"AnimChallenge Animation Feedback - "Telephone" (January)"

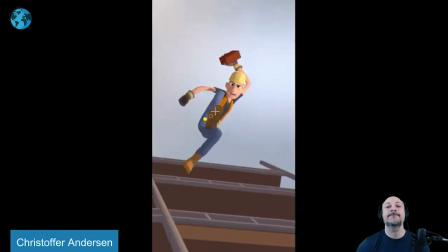maybe could have had that first hold in that drawing that i just did and then because i know he has to go back because the arm goes back and that pulls the chest over and back
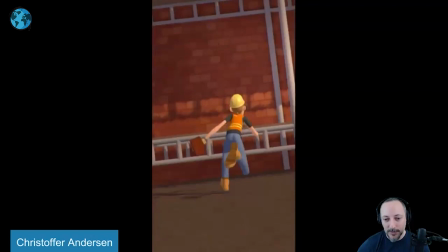for the throw but something in there to make it work and then this is a bit locked let me watch this in real time and
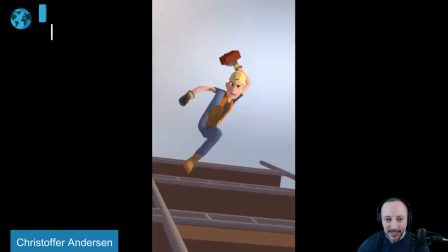yeah there's always a thing when you watch it in real time i guess it kind of works and then you start framing through and you go that's a
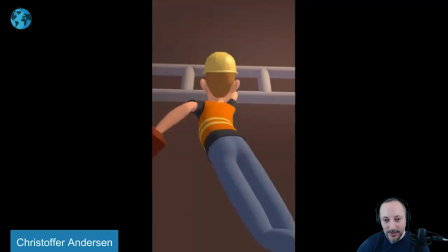really locked head the thing about real time here when you watch this we see the face which watch his eyes and go
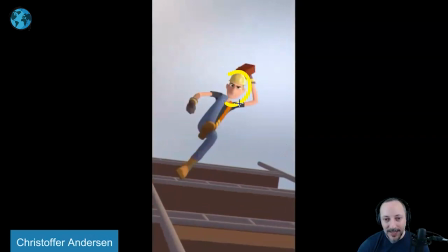with all that action we are locked on that face and we get to
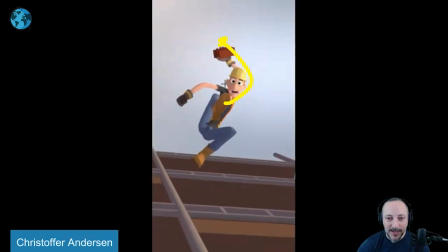read it because i was going to say if you do this arm is so far back i would tilt the head this way right because everything pulls or if i go back and throw like a nice little push on the head this
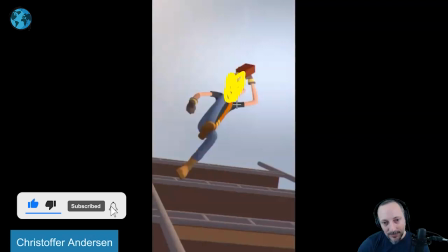way or pull and then on this could be slightly delayed and drag see if there's not enough time and then at the end the head will be tilt
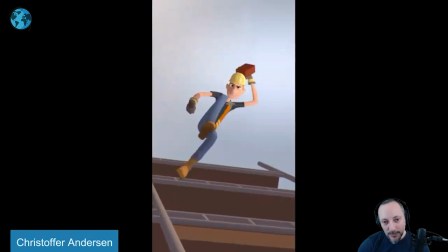this way again the tricky thing is will that be too much head movement and we won't read it i feel like it's a bit too locked i think we could loosen that up again a bit of rotation this way so a bit of a overall line like that and then at the end
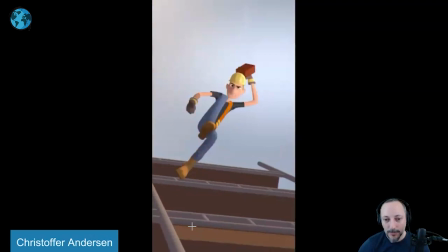you could end up here just like a little bit of a tilt in the head that could work but that is that it's very very cool i love it and that's it for me
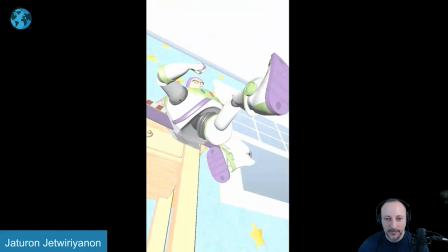all righty let's play this in full there is sound
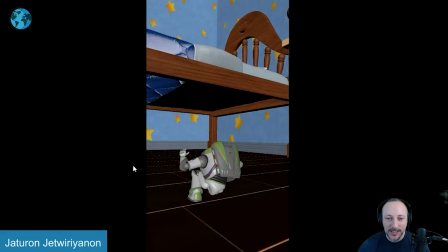that's so cool turn the sound off this one is one of those picks where i feel like everything's awesome and i just want to talk about it i
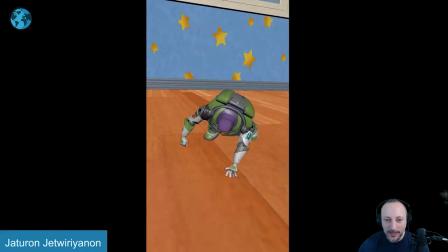do add some of these that i think are really cool too at the end of my compilation for a kind of like a bonus thing but i do wanted to show this one go and go in there frame by frame the thing is when you watch this it all feels
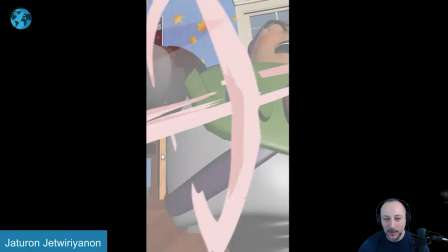totally fine sometimes it's always a bit of a bummer when you go frame by frame again which you don't really watch it frame by frame but to have
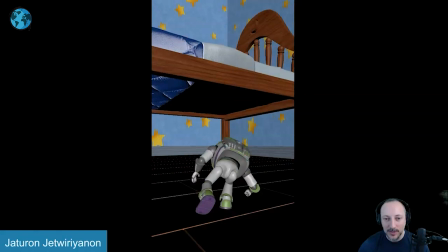these effects i would still add because there's so much love put into all this to still have a bit of a tweak in how these moves they don't stick
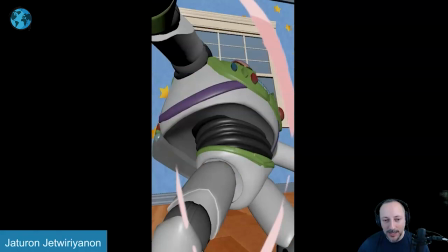over multiple frames there's one at the end as well here and you go up and see that effect here which kind of holds i
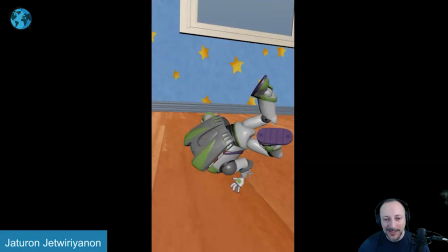don't know something that if you're already putting all that work in there it could be something to kind of tweak picky things like when that hand gets on there we're kind of locked
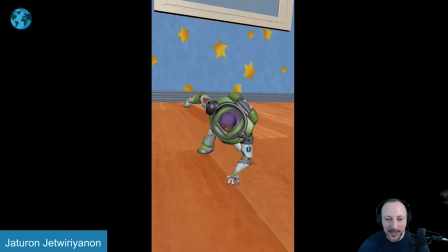on this where it feels a bit ik and there's no real compression and change in the fingers
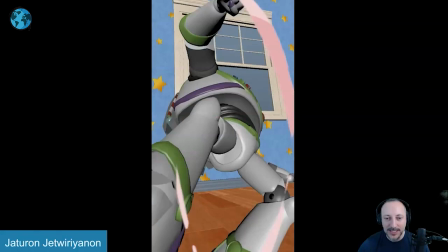if i'd be super picky this just feels a bit too ik with the bending and the movement and with this hand it's kind of being still but i like the
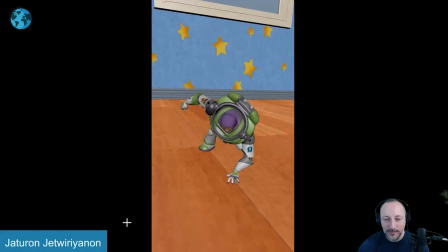weight of it as it comes down it's just enough time for it to go and over also feels as again as a viewer
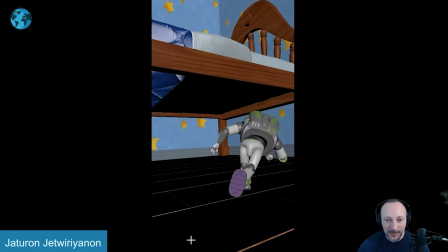i read with some of the toy story stuff I haven't animated these, so it's not out of the ins and outs.
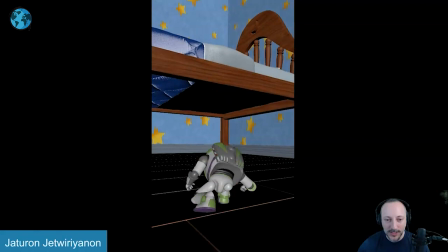But as a viewer, this feels very buzz where he has those quick moves and tuck and rolls.
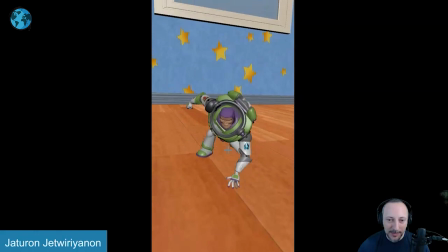I think this is really nicely incorporated in here. I think going back, maybe something where we can see the foot a bit more here. Just pushing and cleaning up the silhouette a little bit where it gets a bit muddy right through there.
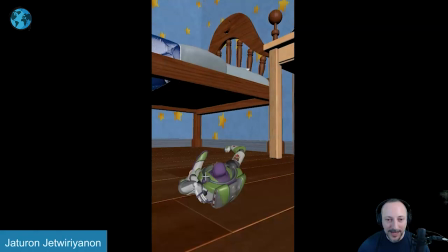As always, I love the added 2D effects. I love all of this.
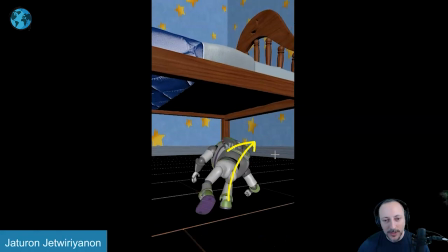get a full extension on the legs coming in again i like that immediate lean for that push off push off with the full extension so there's just enough weight
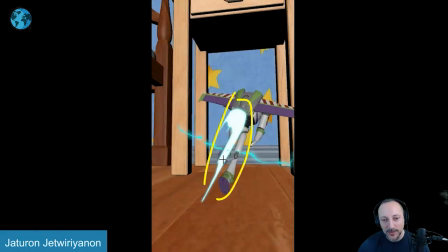to get in there and i love this here this is really cool
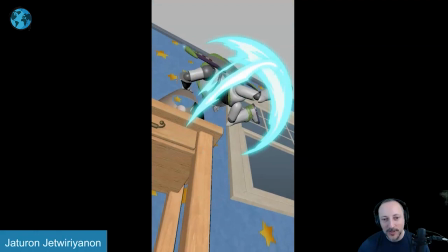push off with that as a nice frame into this with that
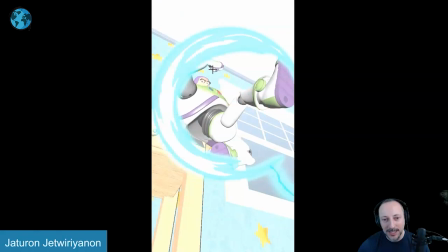turn just seeing enough of the face there i think that's really neat too again the 2d effects really complement this nicely i love this here how we
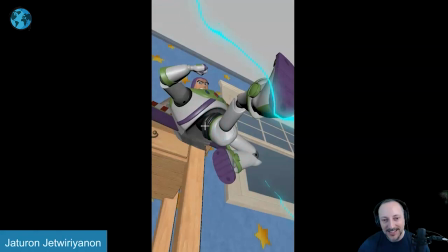get into that that type of framing but still seeing his head with the eyes and then the mouth reveal here just for a little bit again
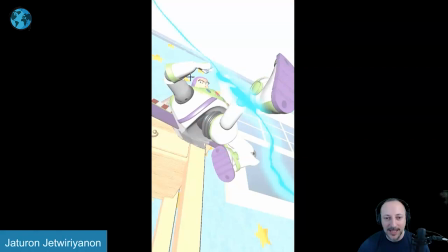this is once you watch it real time it just holds enough now when you see all that action the stuff that kind of holds and freezes what am i looking
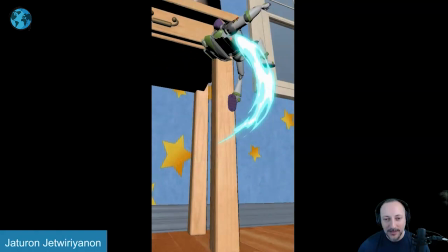at i'm seeing this i think this is really nicely presented and nicely staged just tiny things for me in terms of like your
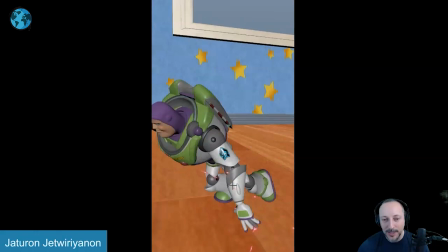hands and some silhouette here and there but i just love the rhythm of it all of that if i may
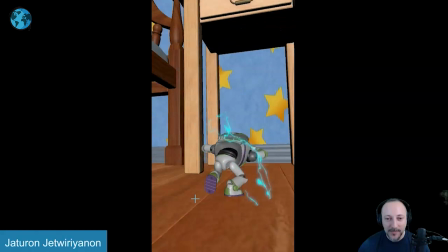make some weird sound effects i just like the rhythm in the holes as we go back the contrast and the just the pattern of the slow and fast i think is really neat
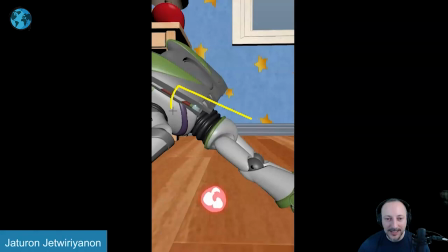it's really nicely presented the camera moves are great there's nothing too confusing and you have the camera that doesn't leave it's gonna say that at least it doesn't leave it's the character that
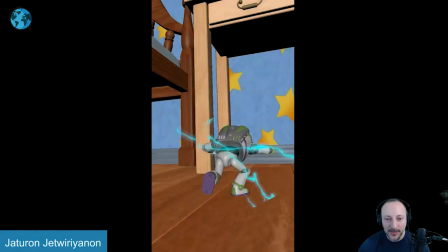leads the camera at all point the camera always kind of has to adjust and catch up And I think that's
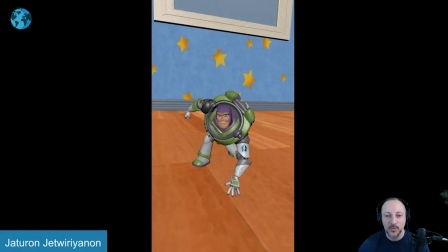really, really cool all the way up to here. Just generally, it's really well done. Really nice presentation.
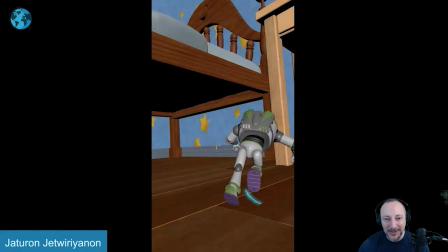I just love being in Andy's bedroom. I love seeing that. We're moving around the set.
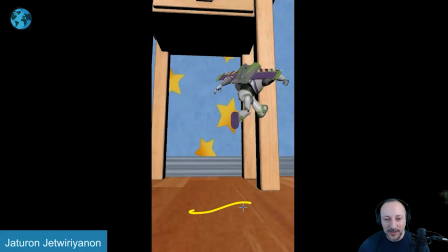We're moving the space. And it doesn't feel like it's just flat to camera. There's not that much happening.
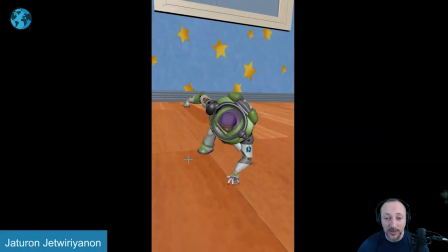I mean, this must challenge is very dynamic. I think this lends the topic lends itself to doing something more like that.
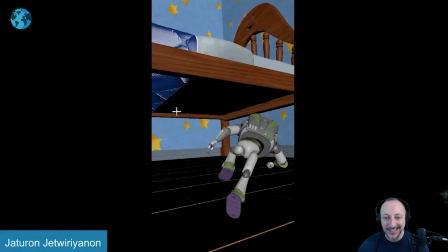But I think the execution is just really, really cool. Love seeing this. I would love seeing more shorts with Buzz like that.
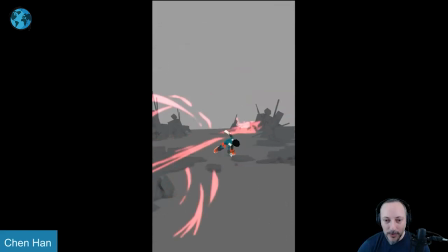I think that'd be really cool. uh and that's it thank you there is no sound but let's play this in the full first and i could make sounds i guess huh i don't know whether it's at the end so i picked this one not just because it's cool the thing that i would
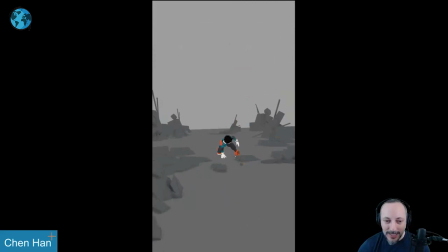say is just the weight feels a bit off and i'm not saying off
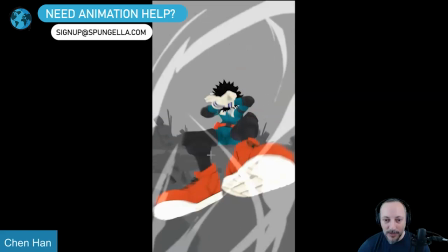here like i like the timing withdraw i like the hold i
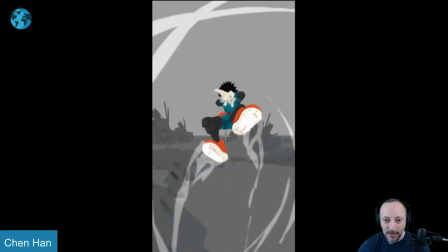like the pose right off the bat a little tangent there but this is a very
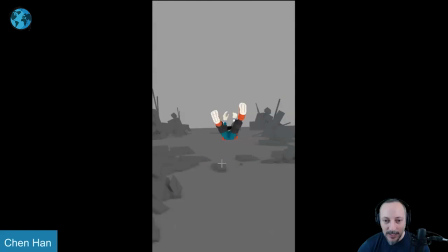picky frame by frame walk through here this is all cool again like i said like a nice hold a nice asymmetry it's a bit flat maybe since the leg is out i will bring that pelvis over this way that way you have a bit of a hit bam flat hit like this always a fan of 2d effects that are added there i think probably push
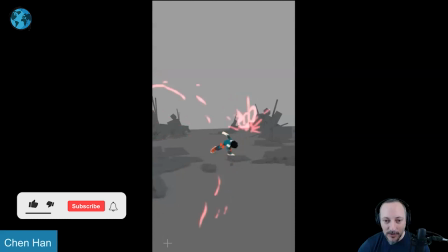out one of the legs and bring that knee in just for a nicer silhouette so it's just not that it's far away but just kind of picky comments but But the main thing is, as he goes back, I feel like we could have a better lead into this.
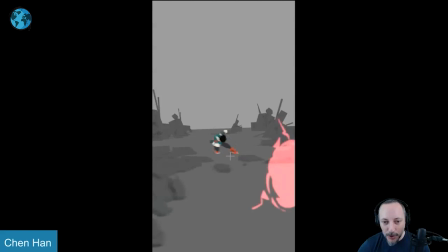I know he leans over the leg. Again, it's a bit of a silhouette issue there. But then it's a push and the head drags. But the thing that's happening is that the lean of the head and the chest, kind of the same, kind of the same, kind of the same. And even on that push off, they're kind of the same.
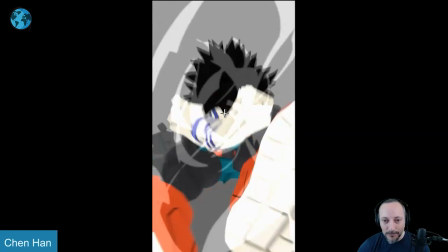There's a little bit more of the back here, which implies a bit of a drag in the head. but because we don't see the face
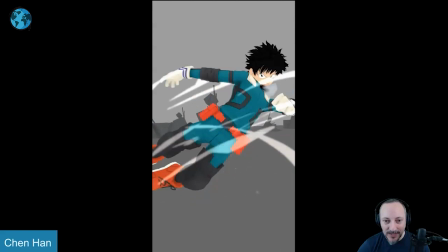like there's no you never see the face where is the face give me a face which is an issue towards the end too here is a face right
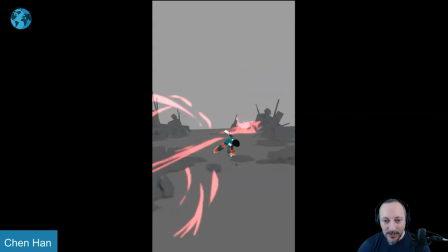so because we don't see the face color skin color eyes or anything it's just this black wishy little pia chat here pia chat chia pet wow that was a good one so i'm i'm missing